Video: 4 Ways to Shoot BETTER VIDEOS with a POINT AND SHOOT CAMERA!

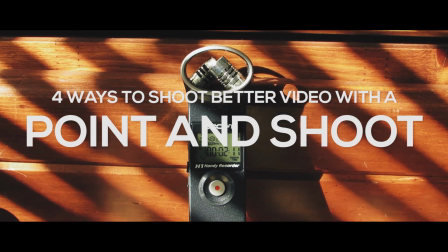[0:00]
What's good, production crew? You Ryan, Dillon here, and I'm showing you how to shoot better video with a point and shoot camera.
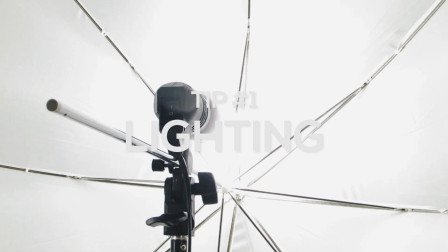[0:07]
Starting with tip number 1, light. The absence of light will look terrible on any camera.
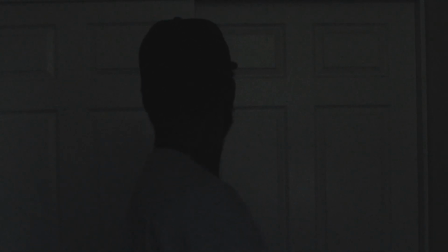[0:15]
Low light situations will introduce this grain to your footage, which never looks good.
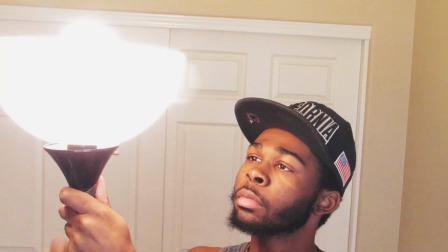[0:20]
Solve this by using some nearby lamps in your house. Buy or make your own lighting kit. Film close to a window. Or even shoot outside. Why? Because lighting is what's really gonna make your camera look way more expensive than it actually is.
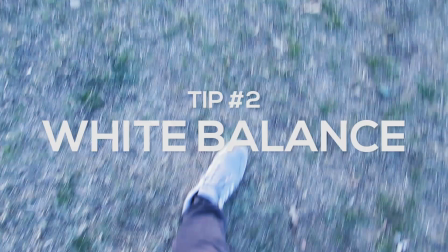[0:35]
Gotta use those lights, man. Tip number 2, white balance.
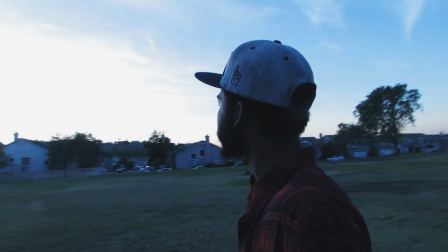[0:39]
You ever notice that the footage that comes out of your camera is either really bluish or a really orangish color?
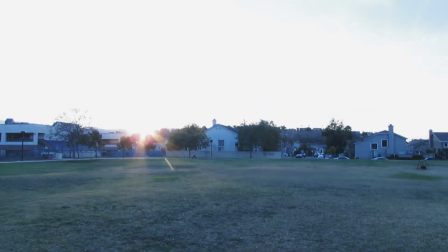[0:46]
Well, that's because your white balance is set wrong. What is white balance, you ask? A white balance is what keeps the colors in your scene more accurate. For an example, if you were to shoot a scene inside your house, the temperature of the lights would usually be more warm,
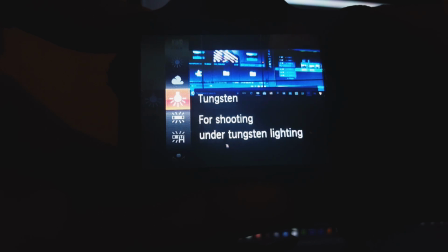[1:01]
which means you would have to use a tungsten white balance, which will add a little bit of blue into the more warmish lights,
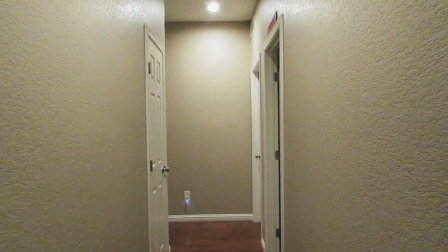[1:09]
which will make it more neutral. Tip number 3, audio.
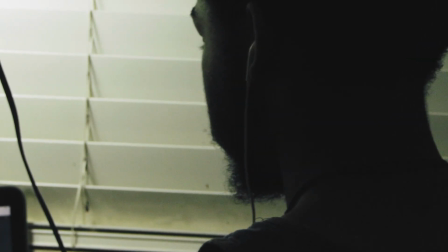[1:14]
Audio is one of the most overlooked things when it comes to making videos, but it's super important. If people can't hear what you're saying, they're not gonna stick around. They'll just go somewhere else.
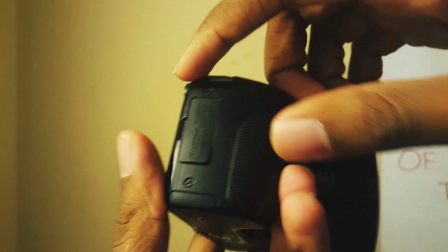[1:25]
Now, since most point and shoot cameras don't have a mic jack, that means you're going to have to record audio separately.
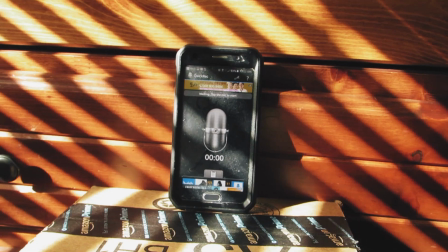[1:31]
Now, the way to go about this is use a smartphone with a voice recorder app.
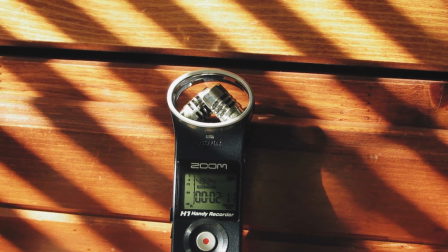[1:35]
Or you can even get yourself an audio recorder like the Zoom H1, position it as close to the subject as possible without getting it in the shot, like I am now, because close, clear audio sounds way better than distant sounding sound from an on-camera microphone.
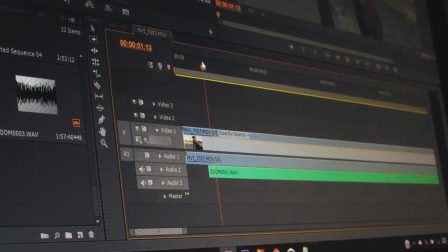[1:51]
Now, the only downside of recording your audio separately is that you have to sync up the audio while you're editing. Clapping loud 3 times really helps the syncing process, like so much.
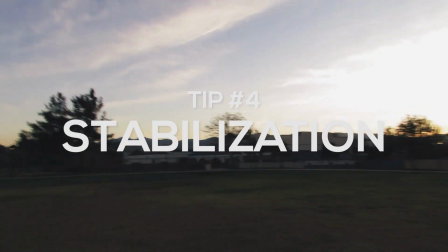[2:03]
Okay, that was a long one. Next, tip number 4, stabilization.
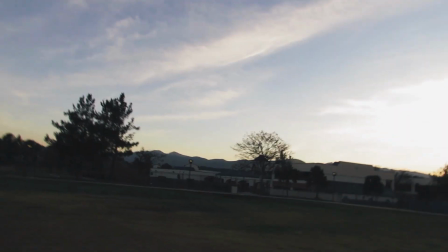[2:08]
In most situations, shaky video isn't pleasing to watch. Now, in vlogging, it's usually a little bit more acceptable, but you should still try to keep your camera as steady as possible.
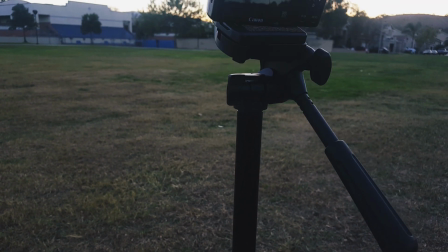[2:20]
Now, the most obvious thing is to use a tripod. It doesn't have to be expensive, but pretty much any tripod will work.
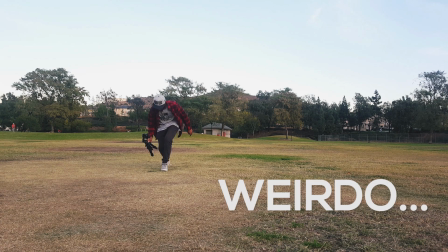[2:26]
Now, I love using a tripod as like a little Steadicam when I want to get more movement into my shot,
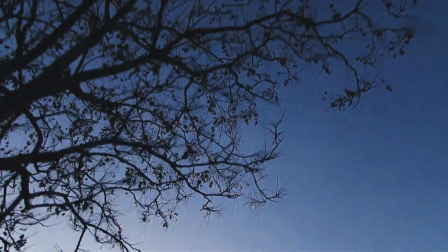[2:32]
but don't want it to be very shaky, which I really love to do. And bam, 4 ways to shoot better video with your point and shoot camera. Now go out and film something awesome. And yeah, don't forget to have yourselves a blessed day, and I will see you all in the next video. And it's time to cover the camera. Boosh!